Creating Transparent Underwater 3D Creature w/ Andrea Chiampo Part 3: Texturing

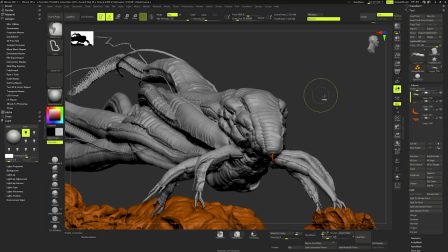So I'm gonna just click and
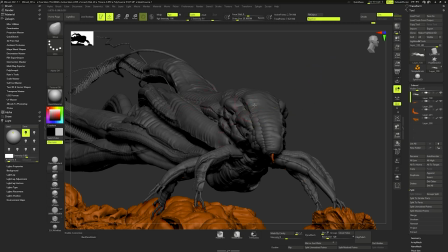control outside here to invert the mask in order to have the whole mesh masked, and then extract. So now, because I know it's 0.0001, to have a really thin extract.
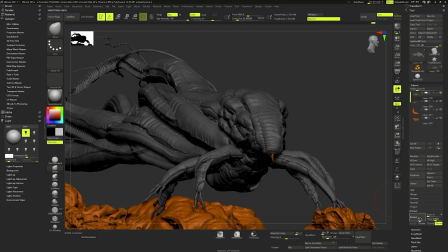So what I'm gonna do is create a skin over the model, and then I'm gonna use that instead of the closed solid mesh.
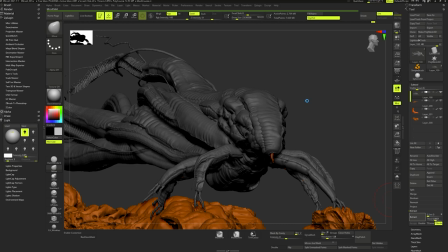So basically, this is going to help us to give depth inside the creature.
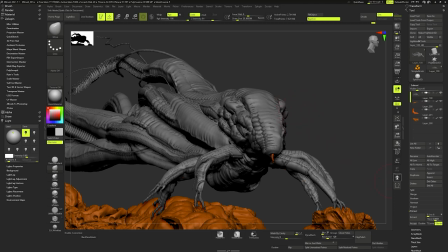All right. So now we can, accept.
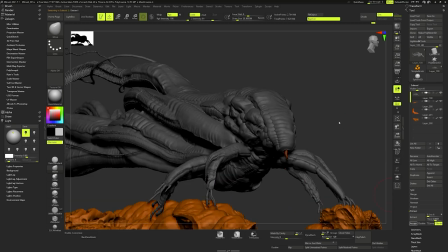So now we have this
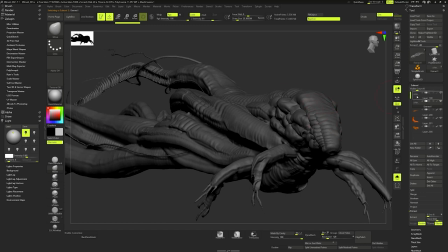and this, which basically looks almost the same with just a little bit less of detail.
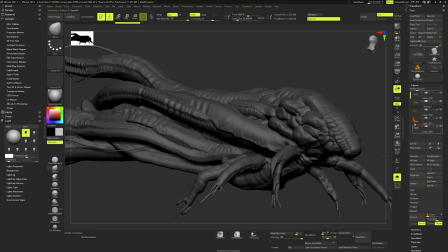This happened because we have some smooth in it. So let's go back here and do it without smooth. Accept. All right, now it looks exactly the same and this can be deleted.
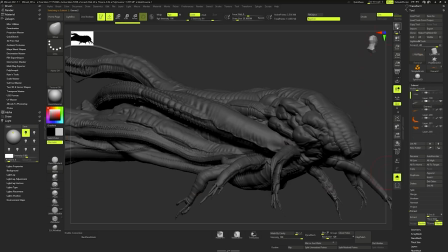All right, let me hide this and we go again to KeyShot.
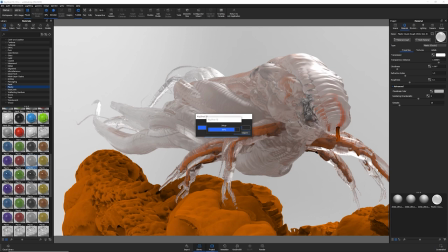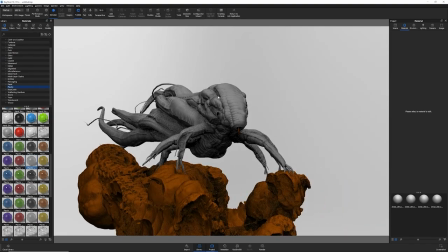All right. So now
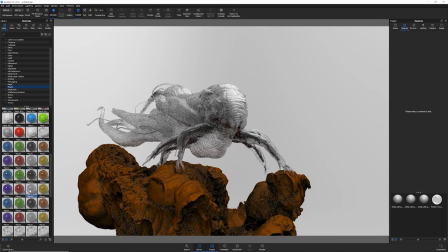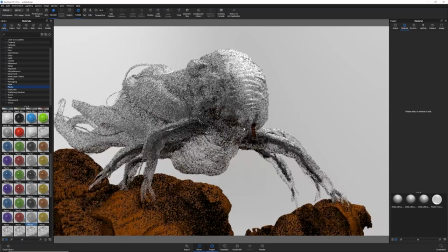let's use the same we used. Probably now you can't really see the difference, but you'll see it once you put
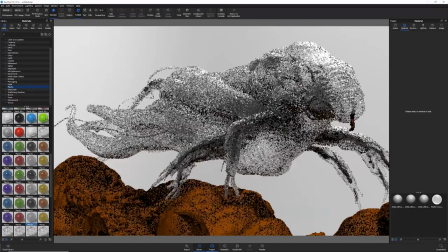some more lighting and detail on the environment.
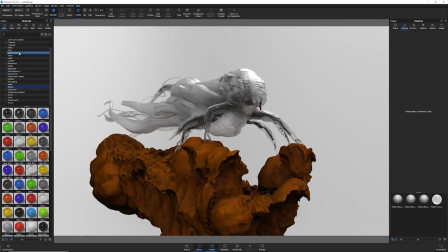I've actually created already a lot of materials in my career, and I usually start from what I have.
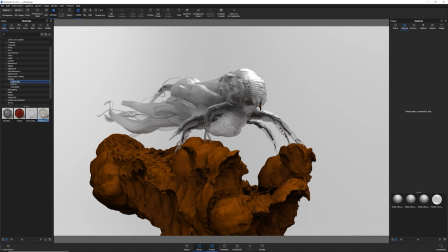Today I'm going to show you how to achieve some of this. And for example, this material here, which is basically just two materials mixed with a curvature.
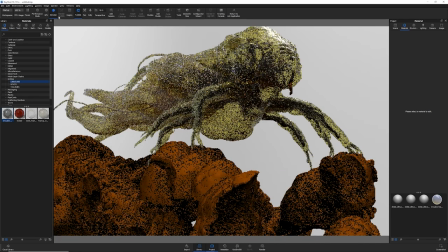So again, let's switch to GPU.
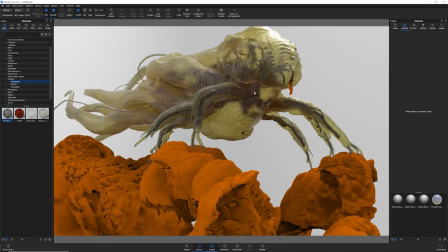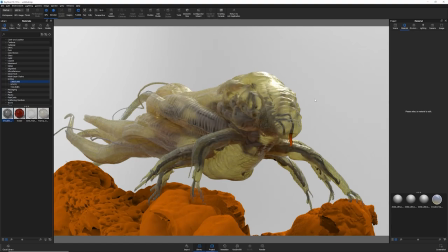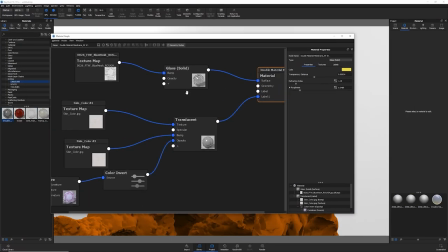And for example, here you can see this material is glass and then translucent.
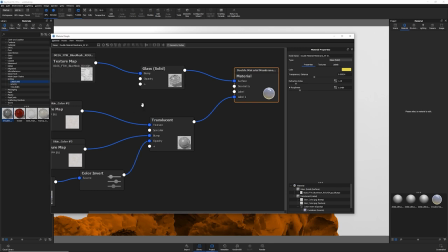So basically it's transparent with a translucent and mixed with this mask.
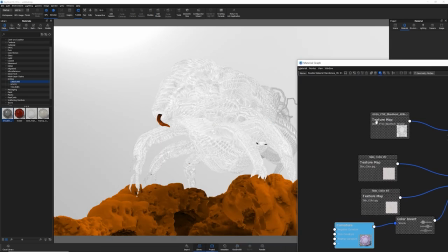So basically the white is going to show me the first material, the black is going to show me the second one.
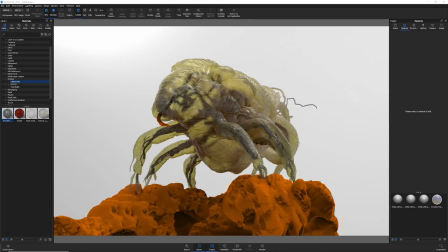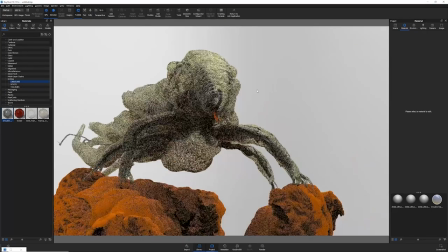This is really
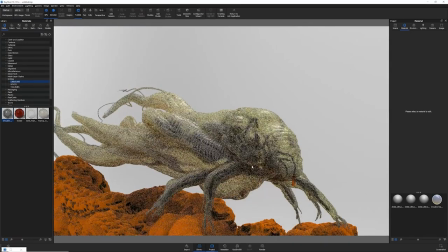helpful to show details, because of course the curvature is going to work
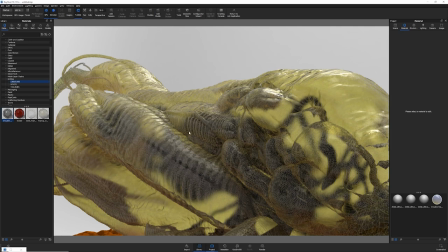as an occlusion almost, so in between the shapes.
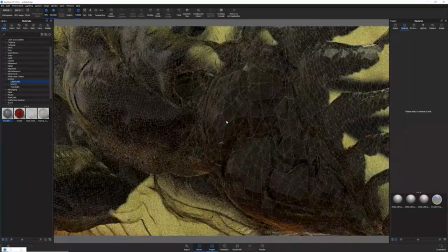And of course in this case, which is something I kind of like, I keep the mesh
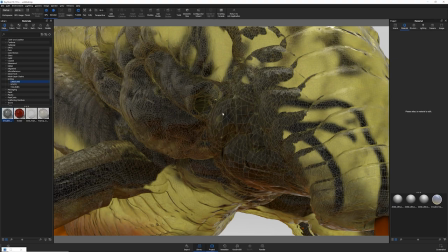lower res so I can get the difference of the material even on the edges of the polygons,
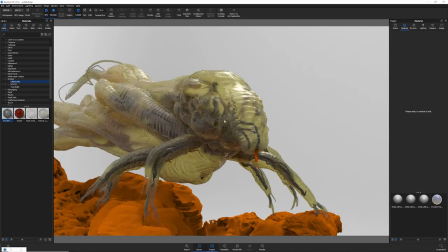which is something that seen from far looks kind of cool and I want to keep it.
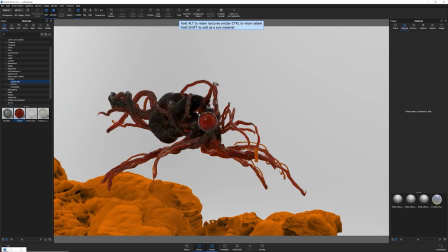If I hide this, this is another material, which is basically
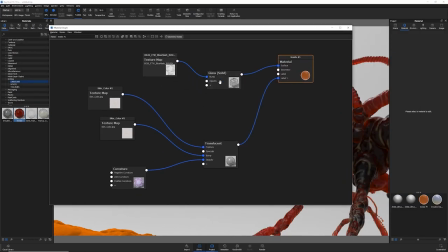a mix, same exact mix, but with different colors and depth.